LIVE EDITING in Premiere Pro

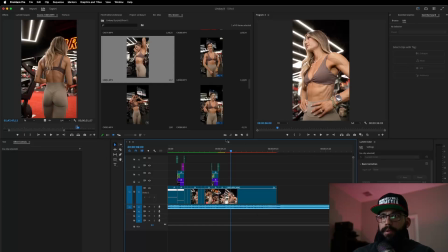[41:34]
Now I don't like how much time there is in between that, so we're gonna add it sooner. All right, I got an idea. So we're gonna Control Z. Just made it back to regular speed. So what it's going to do is we're going to do the same thing we did up here
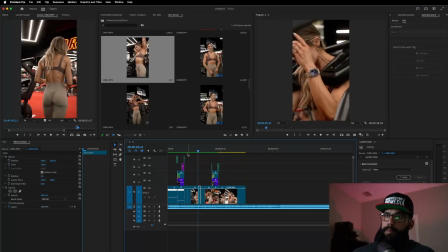[41:55]
with a quick zoom in followed by the slow motion to kind of keep that rhythm of the video. So it's going to be zoom in on the first beat. So we're going to go 110.
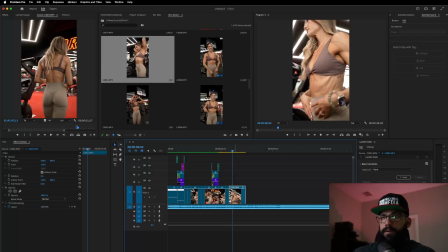[42:09]
And then on the second beat, we're going to zoom in again. We'll go to 120. And then on that last clip, we're going to slow it down to 40%. So again, right click, speed duration, 40, and then change the time interpolation to optical flow.
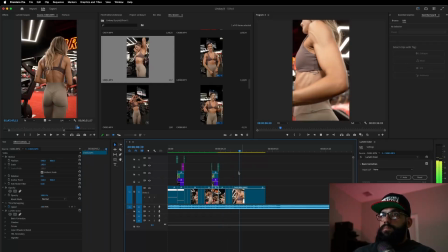[42:32]
I like that. I think I might cut it at this though, and just cut into a different scene.
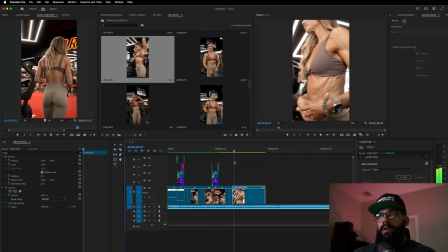[42:49]
Because like at this point, by the time it gets to this part of the video, we've already seen what needs to be seen, which is the abs and the delt. And at this point, like we're not really looking at anything. There's nothing really to see here that we haven't already seen. So we're just going to go ahead and take that out.
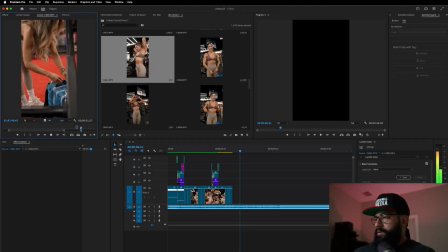[43:07]
All right, let's see what else we got going on over here. More hair.
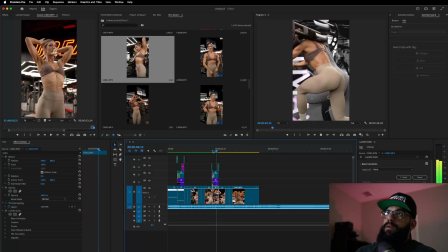[43:26]
Let's see how much hair fixing we can sneak into this video. Well, I guess technically she didn't pull it up in this video. She just kind of played with it, or in this part. So it still works.
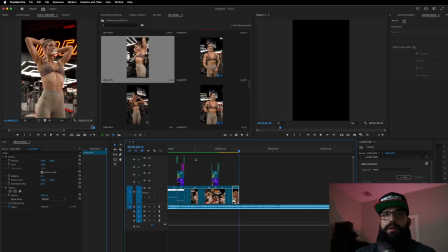[43:45]
I like that just like that. We're going to leave it like that. We're not going to get too carried away with effects. So let's see what else she got going on here. Ooh, I like that.
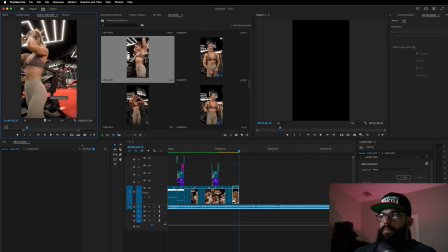[44:01]
So in this scene here, I like how she walks by, and I have a 10% blur filter on from Polar Pro on my camera. So it really gives the lights this like cool little glow.
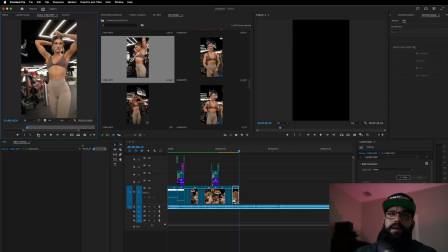[44:14]
So, but now that I review the footage, if you look at it as she's walking by, she's covering her face. You see that? She's covering her face, so I don't like it. And by the time she shows it, she's already past the lights.
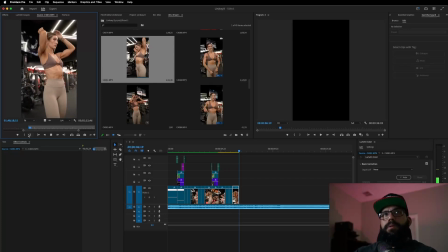[44:29]
Let's see right here. Maybe this will look cool. Let's see what that looks like.
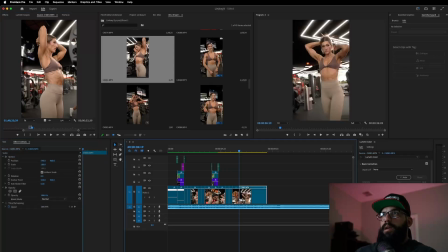[44:35]
Let's drag that in. And now see all this dead space over here. We want to take all this out. So we'll go ahead and click scale over here and just drag this out. There we go. Now it's a little slanted, but I'm gonna leave it like that because it might look cool.
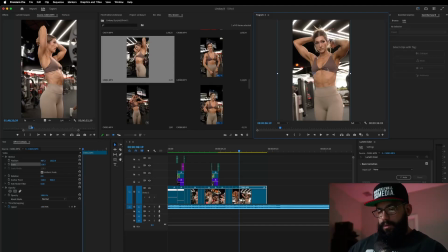[44:51]
So let's see what that looks like. And I want to slow that down to 40% optical flow. You guys know the drill. Oh, that looks cool. But I want to add a zoom in.
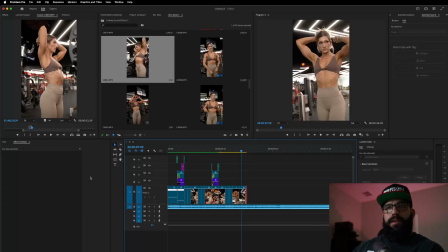[45:11]
So again, to add the zoom in, make sure we click on the clip, position scale to the beginning, and then we'll go close to the end. And then I want to give this one a little bit more of a dramatic zoom.
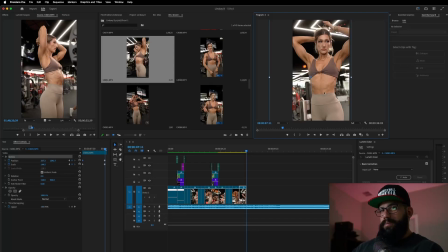[45:26]
A little bit more of a dramatic zoom. I had a hard time saying that. And then we want to drag these all the way to the end. Yep. More cowbell. Let's make it more dramatic.